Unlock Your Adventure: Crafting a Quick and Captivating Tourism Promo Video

Hi guys, welcome back in the Langa Studios official channel. As always, I am Andrea and as you may have noticed I'm Italian and how do we represent Italy in a video? That's impossible in a single video. It's impossible. It's a titanic undertaking and also If the video has to be short, how do we do? So let's take the video of today because we thought of various solutions to be adopted the client in
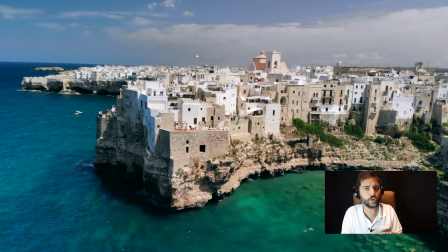this case was a travel agency which was aiming to organize tours in Italy.
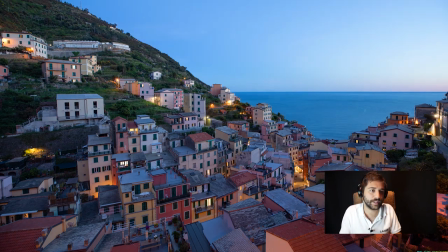Their intent was to make a video written in Italian and dubbed in English, so the main concern was about finding the right images.
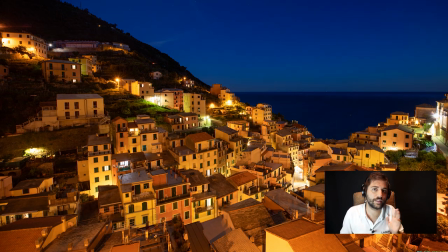The client provided us with a series of photographs and video clips, so we have made a selection and we chose a few.
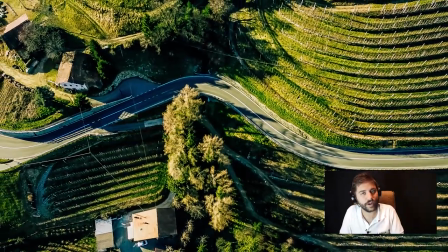As for the final result, on the other hand, And after reflecting for a very long time about the right type of video that we have to make,
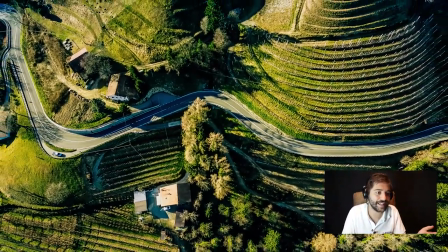we agreed that in order to make static and moving images as much as possible,
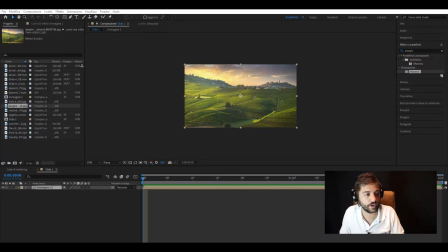the best solution is to create a typography video, with quick writings and quick transitions. So we show you how we made one of the transitions within the video manually. We started with a mosaic blur on the image which practically gives us a color palette,
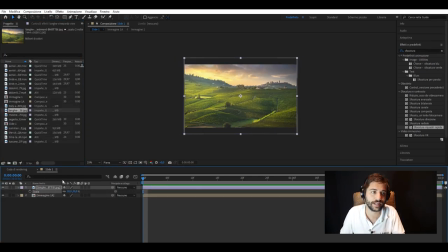so we adjust the density of the mosaic a little and add a little further blur that never hurts in order not to have the shape of the boxes so defined. So what is the movement now that we want the images to make?
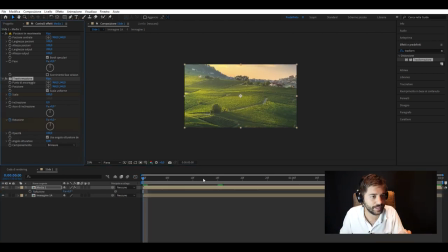Let's say a nice zoom out, so let's put the key points in the timeline and adjust the fluidity of the movements with the curves.
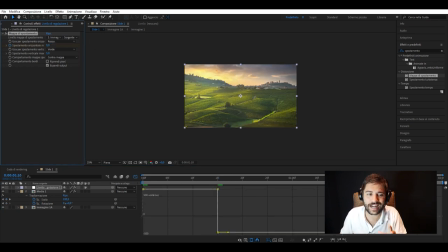And in addition to this zoom, I would say let's get some dynamism by acting on the rotation and with a little movement on the image. So let's make it twist a bit. There is an effect that can help us but only if we use it with the dropper because it has to be light.
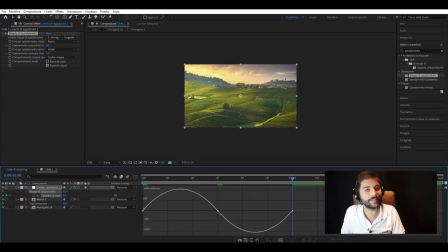It's the displacement map. So what does it do? It distorts the image in the way we want for a few seconds.
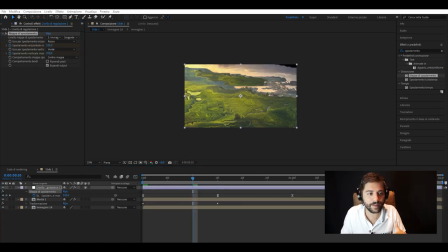Here too there are the curves that help us to get the movement that we like, so we decided to get this distortion a little bit faded by
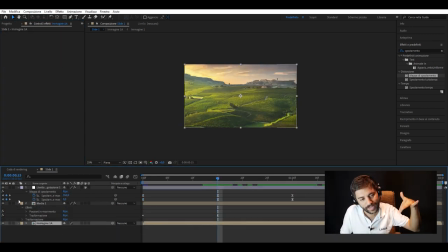starting in heavily and make it fade slowly in quotation marks.
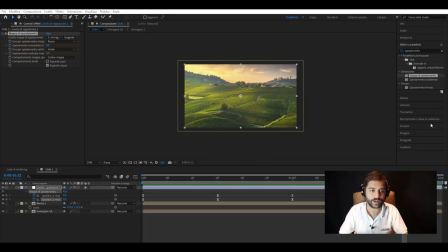And as usual, let's fasten our belts and throw ourselves into the dangerous curves to make it adjust in the way we want. Then we circumscribe the effect so that the distorted image is somehow framed by itself.
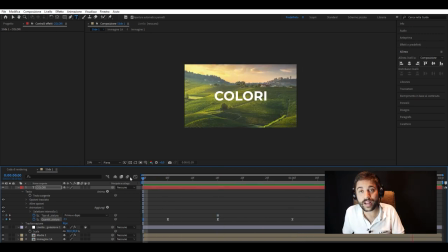Now, let's put the writing in the middle clearly visible in the center and with a small
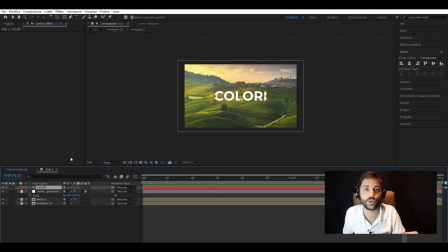spacing effect between characters which is always managed by the curves and finally we coordinate the writing with the rotation effect we inserted at beginning and with the zoom out and our transition is complete now I will
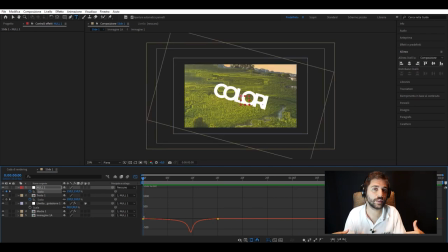not show you the final result but here's every slide with this effect applied because I really like it so enjoy